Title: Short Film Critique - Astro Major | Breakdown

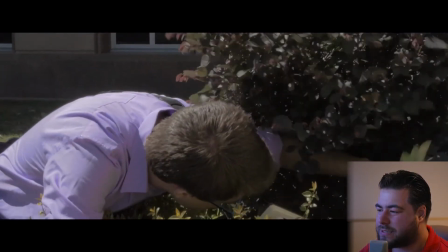That's just an awkward cut. That one, we didn't really frame up for it.
Do you need me to help you with anything?
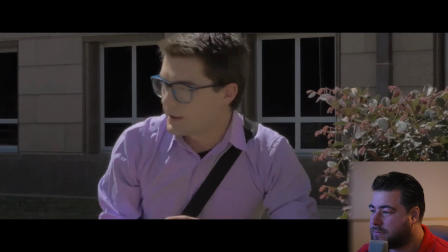That was a nice camera pan, actually. Cool.
Let me get my keep still so you can catch me finding it.
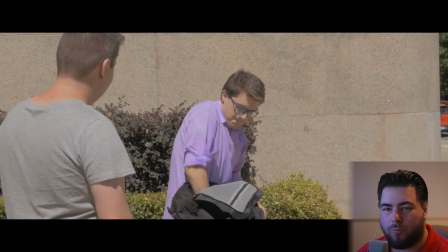Yeah, we tried to come up with different words for things just to make him seem like an alien. So keep still is camera.
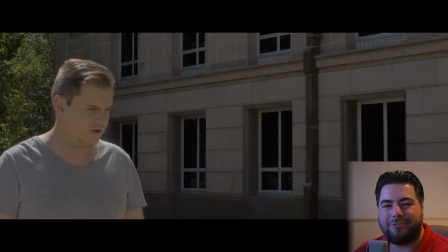It's in here somewhere, I know.
Again, we wanted to do gags with the bag, given that it was bigger on the inside. I really wanted to see him put it on top of his head, but again, the camera, like the tracking and putting the bottom of the bag back on was a little bit difficult,
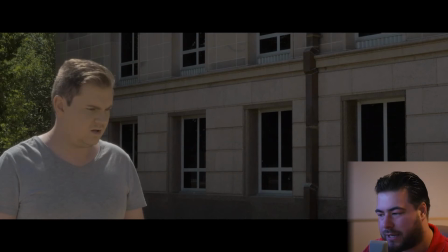so we just used the shots that were essential and did the best that I could within the time limit.
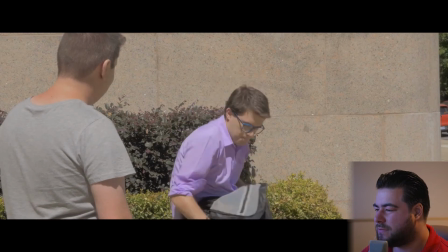Well, what was that shot? That's not even in there for like... Yeah, that shot was nasty.
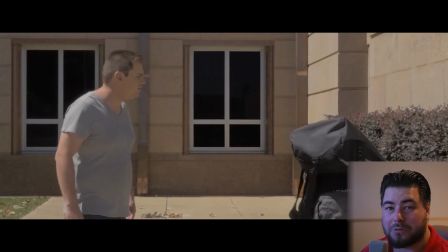It wasn't even in there for that long.
Also, aliens from other planets also wear bonds.
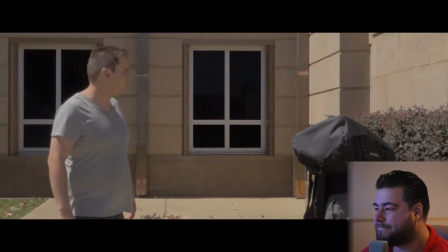Fun fact. No? Oh.
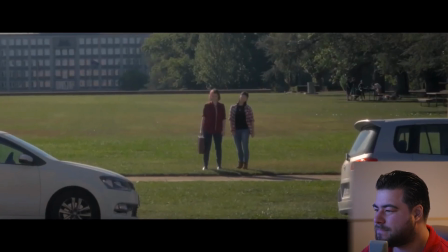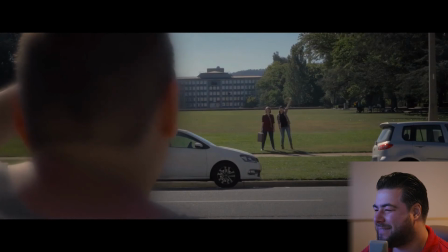The zoom on the back, that's great. I love that. Come on, I'm a student.
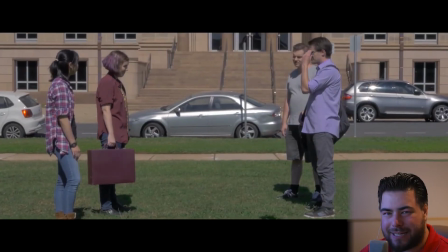We forgot to get a transition shot for that, which is why I had to make that janky wipe work. Nobody liked it. One of the earliest bits of feedback I got was from the cinematographer when I showed him the rough cut. He said, that looks awful. And I said, I know, but we didn't get a transitioning shot.
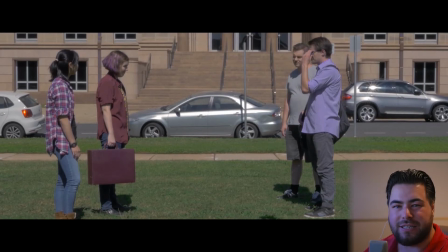There's nothing to kind of bridge the shot from across the street to this one. So unfortunately, it had to stay.
Frankie.
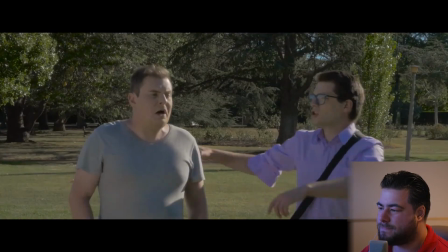Devin. Oh, no. I don't need to see this from another planet.
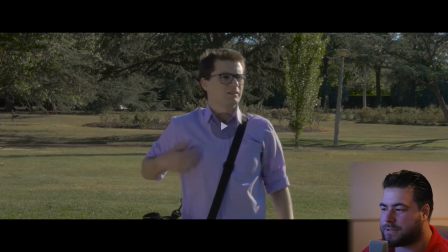Also, we broke the 180 rule here. So both of these shots were on the, like, from the same angle. It doesn't look like they're conversing back and forth. It just looks like it's cutting two different people in the same place. So their image is flipped. Doesn't really work due to sun direction and everything.
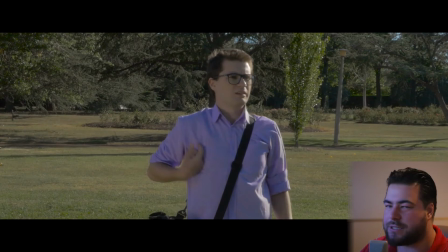So again, just more jank in general. Doesn't really look professional.
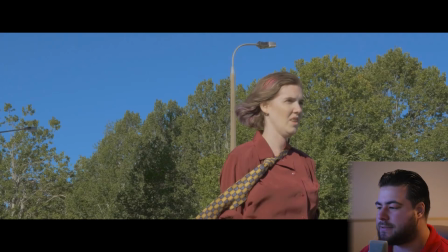Way too much dead space in that left-hand side of the screen there. I told the cinematographer to frame up, make it look a little bit more intimidating, so we got it from a bit of a low angle.
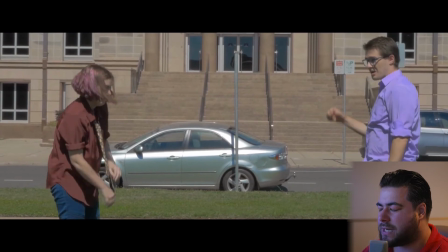But when we cut back to Declan from that angle,
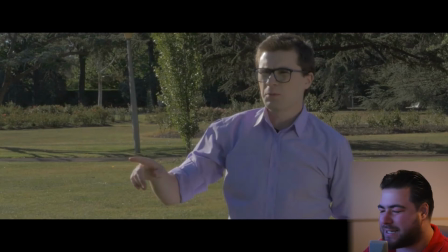the framing's just off, and again, it doesn't look like we're switching back and forth to people. It just looks like two different shots, really amateur shots that are stitched together.
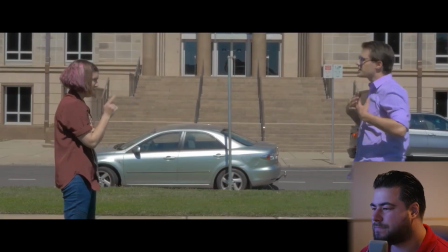Because of the burns.
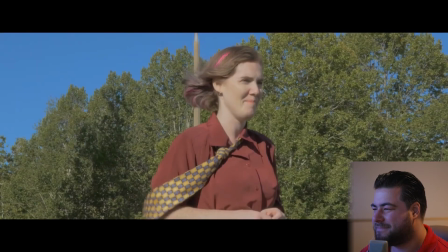Yeah.
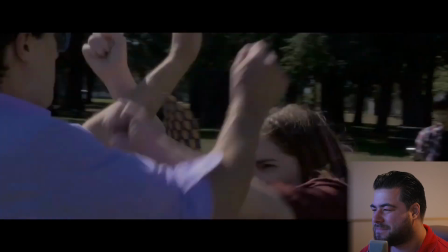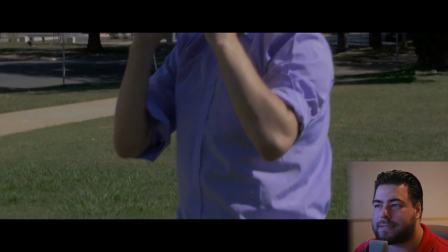David, again, composed the score for this. He did the wall art score in 10 days because that was initially an LCA entry. David is an absolutely amazing composer.
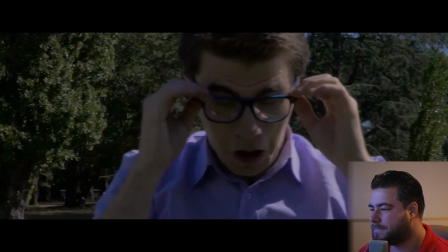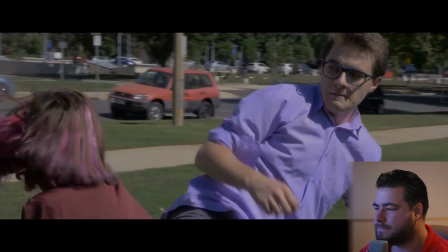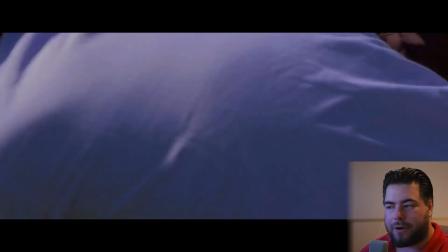I really wanted to do something a lot crazier with the camera in this fight scene.
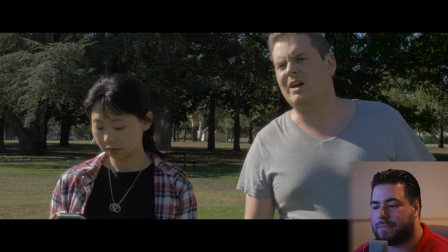It came down to the cinematographer not having the time to rehearse the moves with the actors. Like, the actors got a decent amount of time to rehearse the fight scene, but we forgot that the camera needed to be moving with the fight scene, so it got to the point where
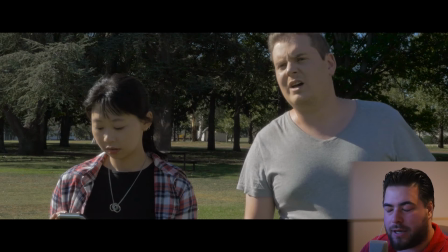the moves weren't really right, and then I took over camera, and because we were down on time, then we just ended up spinning around. But that is 6 different takes, I think, that were stitched together to make one thing.